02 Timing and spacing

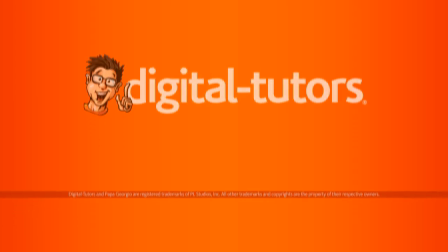[0:00]
In this lesson, we're going to learn about the important animation principle of timing and spacing.
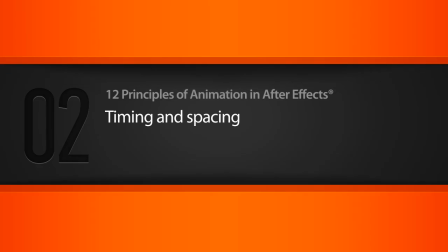[0:06]
So you can open up 0 to begin, and let's begin by just taking a look at a very simple timing example.
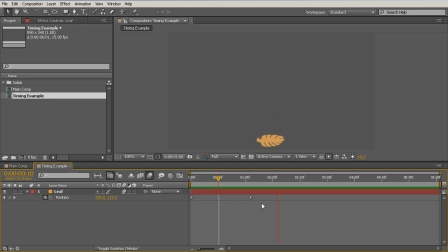[0:11]
We have our leaf falling and hitting the ground. Now we're not going to be winning any awards for this animation, but let's take a look at the timing, or where the keyframes are, and then the spacing or the amount of time between the keyframes.
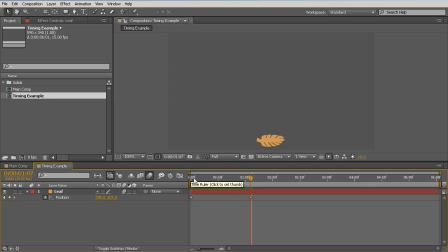[0:26]
So you can think of timing as the beat of your animation. And the easiest way to see this is your keyframes. So whenever you have a keyframe, think of that as a beat in a song. Now the spacing is the time in between your two keyframes.
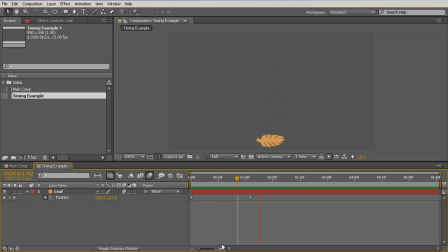[0:42]
So timing and spacing is very important for animation, and you do it whenever you set any kind of animation. So let's play through this, and we can see this looks like somewhat of a light leaf falling to the ground. Now if we reduce the spacing and make it fall much faster, let's take a look at what it looks like now.
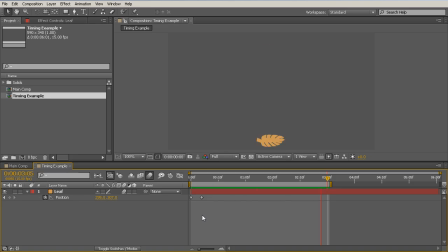[1:00]
And we can see it looks like a much heavier object. So this is the first lesson of timing and spacing. Weight is incredibly important, or defining weight is one of the primary uses of timing and spacing.
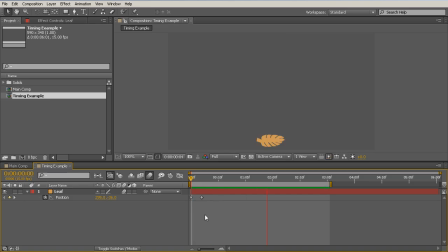[1:16]
We can see here that an object that moves or falls faster is going to be heavier. Now, if this object was being blown up by a fan, it would move slower if it was heavier, and if it was light, it would move very fast. So timing is very crucial for creating the weight of an object,
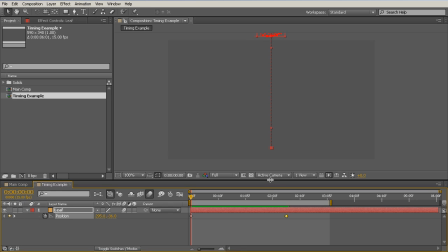[1:35]
or the weight of a movement, or the amount of energy it takes to move an object. If we make the spacing very extreme, we can see this leaf almost looks as light as a feather. It almost looks like it should be weaving back and forth. And again, as we bring the spacing closer, we add weight to this leaf.
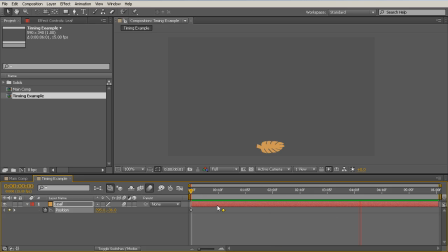[1:55]
So maybe it's a wet leaf, or maybe it's made out of iron or something. Now let's take a look at a real example for when we would need to modify the timing and the spacing.
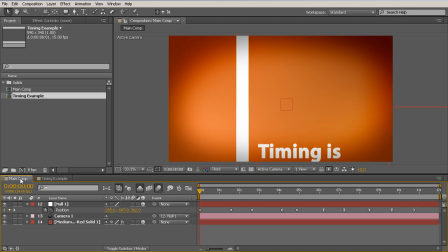[2:04]
So let's go into our main comp, and we just have this very simple animation.
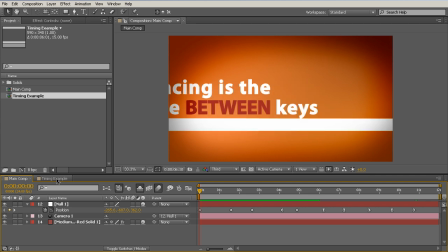[2:08]
I'm just going to hit 0 to RAM preview this, and we've just set some keyframes here and gone in and made them to not have very good timing or spacing.
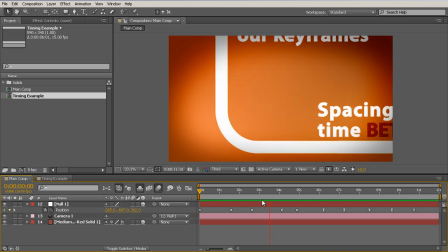[2:17]
So at the beginning we have sort of this random sporadic movement.
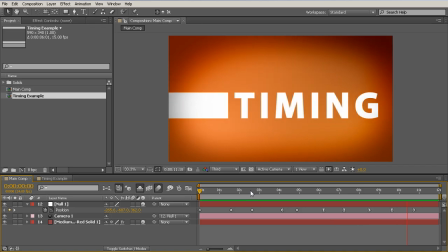[2:22]
We've got a little bit of nice moving holds over our text, but overall it feels very jarring and disjointed.
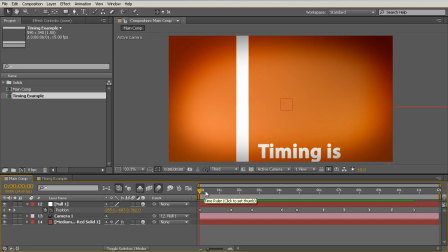[2:30]
The speed of it, the beat of it, doesn't make sense. So let's take a look at the timing and the spacing to create a more rhythmic animation.
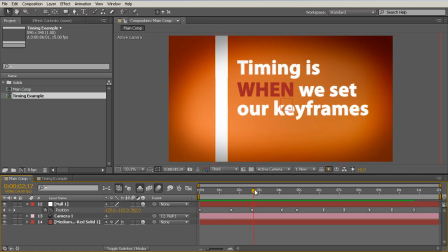[2:39]
So we're going to want to slow the beat down whenever we have to read text, or whenever we want to stay still on an object.
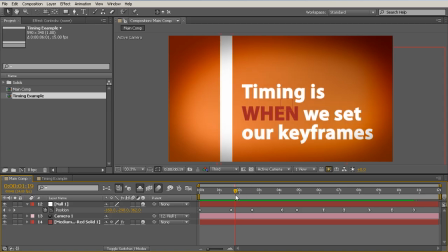[2:47]
So right now these two keyframes are defining the movement, or the amount of camera movement on our timing. And I'm just looking at this null here, which has some position keyframes, and our camera is parented to. So let's begin by reducing or pushing the beat back when we hit this,
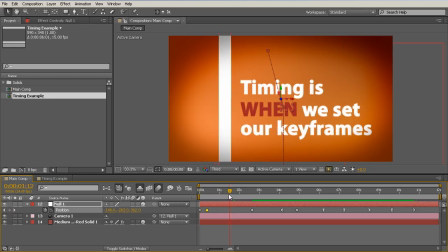[3:07]
so that we come into this rather quickly and then slow down when our text appears.
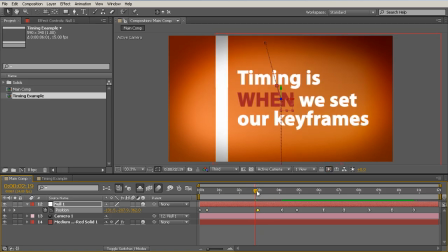[3:12]
And then after this, let's actually speed back up.
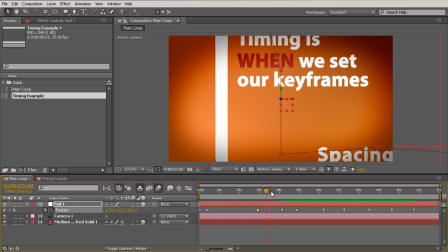[3:18]
Now the reason we're going through this exercise is to show contrast of timing. When you have the beats on the same, let's say every 2 seconds, it can get a little bit boring.
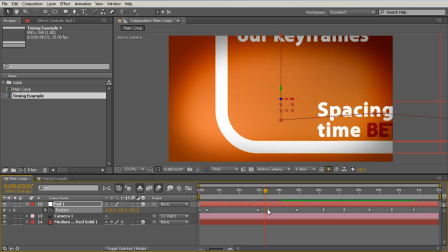[3:30]
So you can use timing and spacing to add some contrast to your movements.
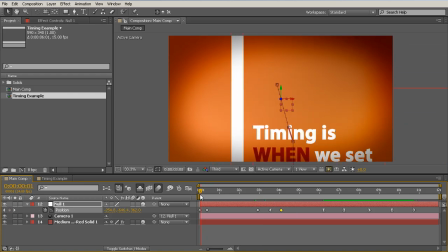[3:35]
So in this case, I would like the movements to be relatively fast, and then when we get to our text,
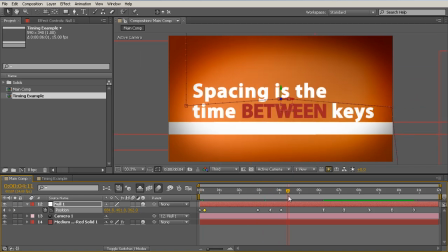[3:41]
we slow down until we move fast to get to the next text. Okay, that looks pretty good. Let's maybe reduce this even a little further. Again, reducing the spacing makes things move faster.
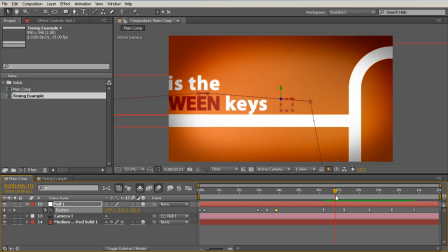[3:54]
We slow down, and then we move maybe move a little bit faster here.
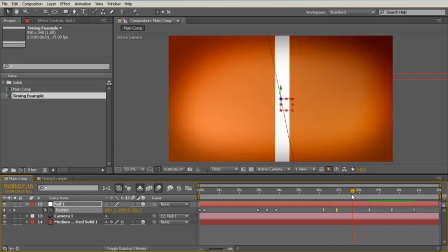[3:59]
So move faster, and then this speed might actually be okay. It might be a little bit too fast, so we might pull that back.
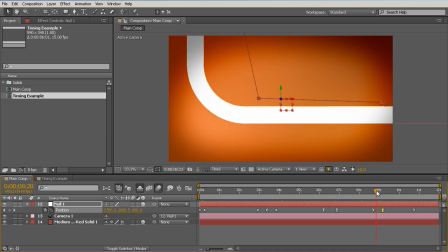[4:09]
And then this part's a little slow, so we'll reduce the spacing there, and then we'll zoom into this timing.
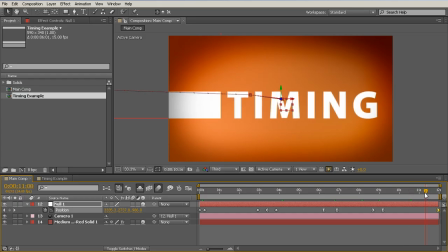[4:18]
And instead of having it completely ease in and stop moving, I would like to have this be a slow pan in. Normally when we're in motion, we almost never want to stop moving things because it's jarring. So if you can add just a little bit of motion in there, that's usually a good thing to do. So let's take a look at this after tweaking our timing and spacing.
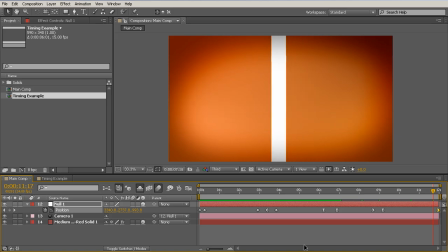[4:38]
And we can see that it feels so much better because we now have a much more consistent look.
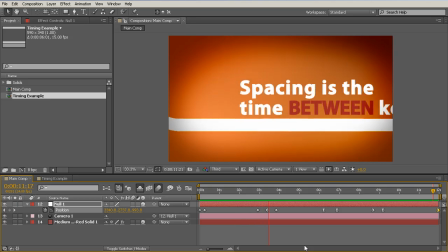[4:45]
We move very fast and then we slow down. We move fast and then we slow down.
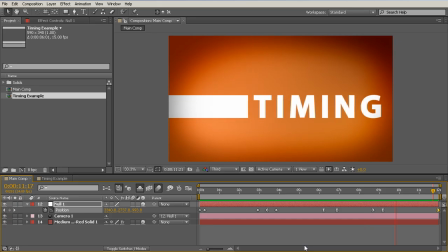[4:50]
This animation has a beat. It has movement. And it has a rhythm that we can understand as humans. Before, we had sort of just a random movement. Now this later part here is still, let's see, it was moving a little bit too slow at this part, so let's move this back a bit.
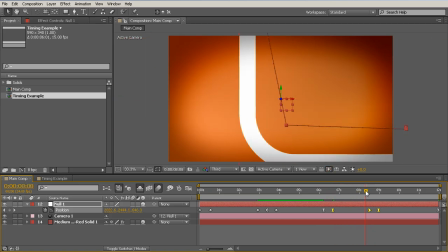[5:09]
And let's see here. Let's maybe move this in just a little bit.
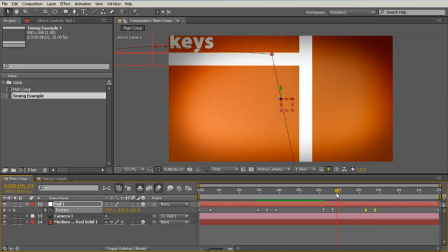[5:14]
So we have a little bit more consistent spacing and timing.
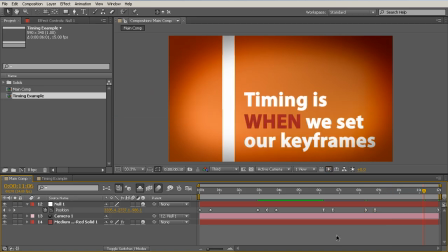[5:20]
Okay, great. So let's once again RAM preview this and take a look.
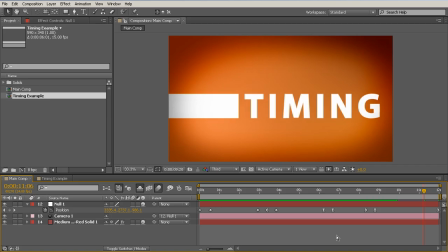[5:24]
So contrast is incredibly important when timing out your animation.
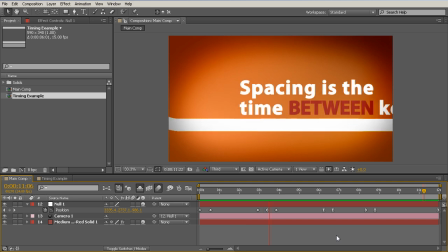[5:29]
Again, we get very bored when we have a lot of either quick movements or a lot of slow movements.
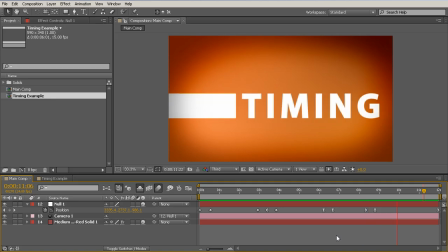[5:34]
So remember to try and add contrast to your movements so that you have a little bit of interesting movement.
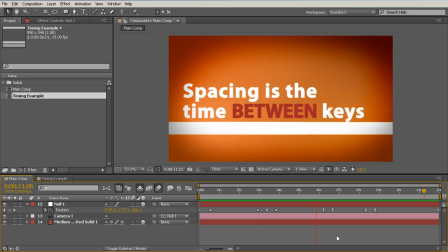[5:41]
Mixing slow movements with fast movements keeps the mind guessing and keeps the eye viewing and interested in what we're showing it.
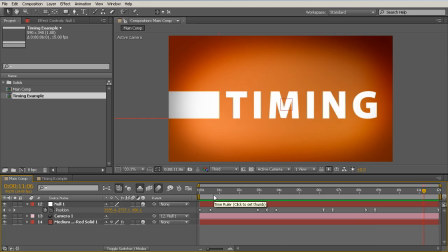[5:50]
So to wrap this lesson up, timing is when we set our keyframes,
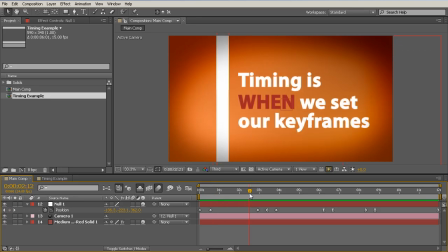[5:55]
or the frames on which we set the keyframes, and then spacing is the time in between keys.
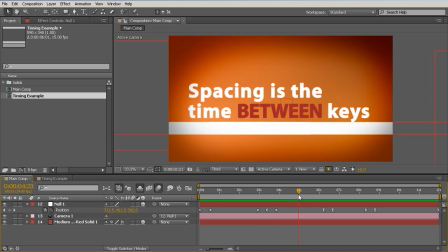[6:02]
And for a nice, appealing animation, we have to think about both of these factors whenever we're setting keyframes or manipulating keyframes. So this comes into play anytime we hit a keyframe.